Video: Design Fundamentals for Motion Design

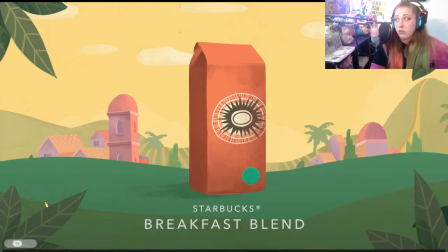(41:16)
Because yes, people still have square shaped televisions and things can get cut off. Maybe you've also seen a commercial. In fact, local commercials are notorious for this. Like every single
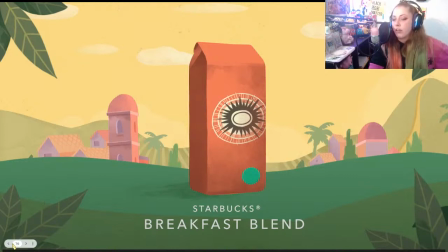(41:31)
local car dealership commercial that I see, they'll have like stuff at the very bottom of their videos. You can't see it. It's quite literally cut off. So not only do you want that negative space just for design aesthetics, but you also need that negative space for
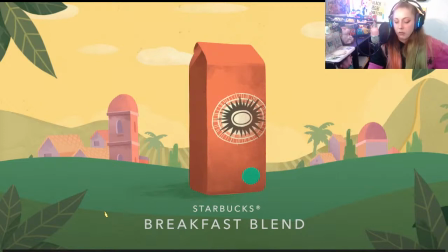(41:52)
an actual purpose in terms of, again, using the commercial in a commercial environment, because it can potentially get cut off. You don't want that. Okay, so a good amount of space on the bottom here. Again, the spacing is fairly consistent throughout, which is great as well.
And each blend opens.
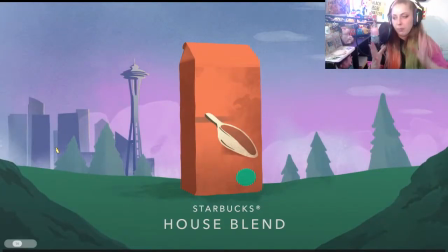(42:10)
And that nice little movement, the little bup of from the previous part that they were showing to this part where it came up with the house blend, a little quick little text transition, really nice and soft,
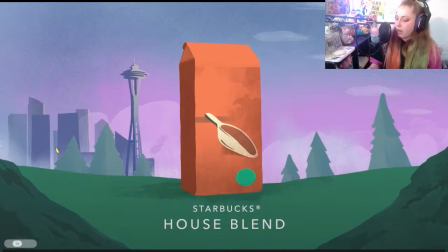(42:23)
easy. It's something that's quite reflective of what you would see in terms of your animation in different app designs as well. So it's something that a person is visually used to, if you will, and just has that nice sort of scroll through aesthetic.
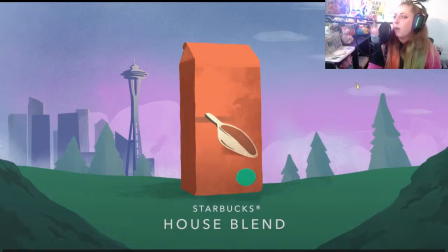(42:39)
Okay. Again, look at that texture in the background. Oh, I'm a big fan of this type of like almost paper texture. I don't know how to describe it. Like fiber. There we go. It's like fiber texture that's going on here. Love to see it. Yeah. A lot of small details that elevates an otherwise very simplistic
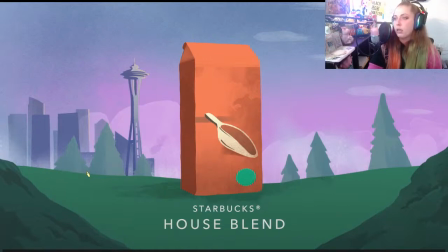(43:01)
design into something a lot more intense, which is great.
It's a new story.
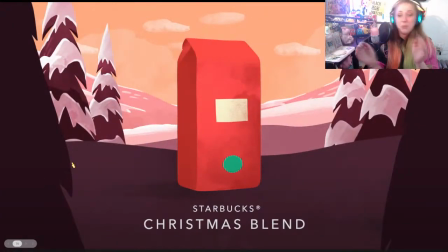(43:07) Taste.
Did y'all see the little movement of the Christmas blend? Okay. A little boop boop, exaggerated movement of the little bag of coffee. Don't judge how I say bag. It's just my Minnesotan accent. But anyway, super cute.
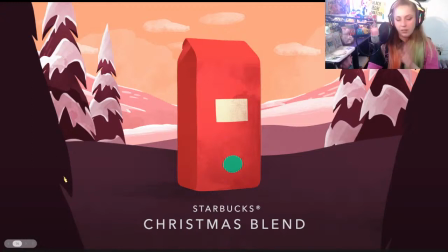(43:23)
Love exaggerated movements, especially again in your motion graphics. It's just those small little things that can really elevate it.
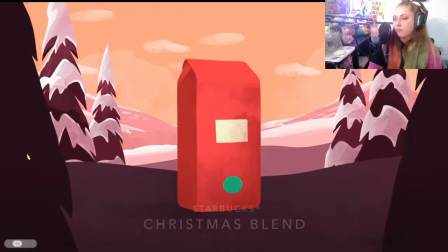(43:32) And world unto itself.
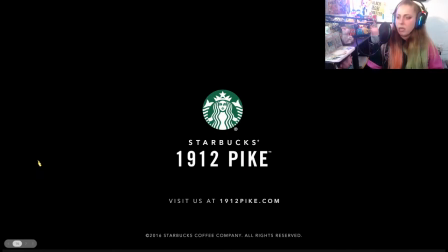(43:37)
Easy. Okay. Easy. So, and then most of these commercials, again, if you ever find yourself working with a commercial, you'll probably have this end screen here, which is just a logo and any other important information. I say any other important information, but I will tell you, if you're working with any car dealership, it's going to be a lot. You see those,
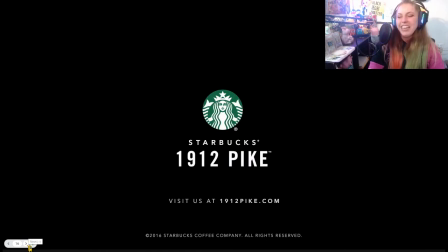(43:57)
warranties and things like that they got going on at the bottom. But anyway, luckily Starbucks doesn't need to worry about that here, as you can see.
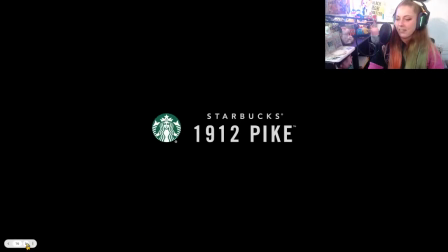(44:04)
So there you go. That's the example there for us. So we'll go ahead and go to the next example.
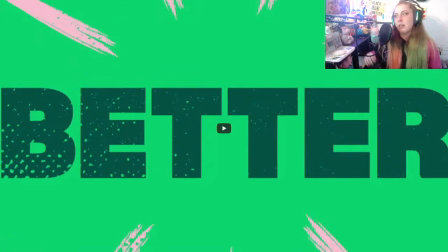(44:11)
This is the one that I was sort of like warning you all about. The text treatment is really quite nice, and you can already see it in this preview, where they have these like different transparent textures, or again, this texture ultimately happening
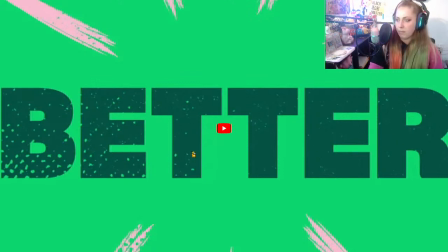on the typeface, which is reflected also in some of the additional um, graphic components that you see. The issue is once I start playing this, it's very fast.
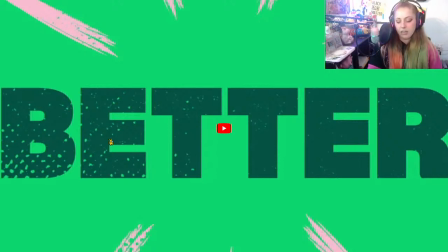(44:44)
It is very fast, and it's an example of how timing, I suppose, could work to your disadvantage, if I'm being honest. Because again, I think that this is a stellar commercial and a stellar idea, if only it was a bit slower,
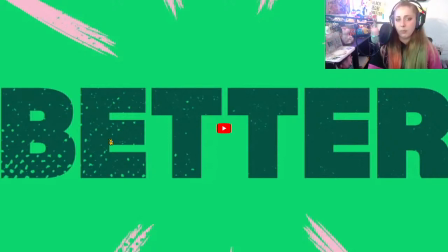(45:00)
because you'll see once I play it what type of effect it might have on you. This is for the London, like a London train rail of some sort. Can't exactly remember what, but let's go ahead and take a look.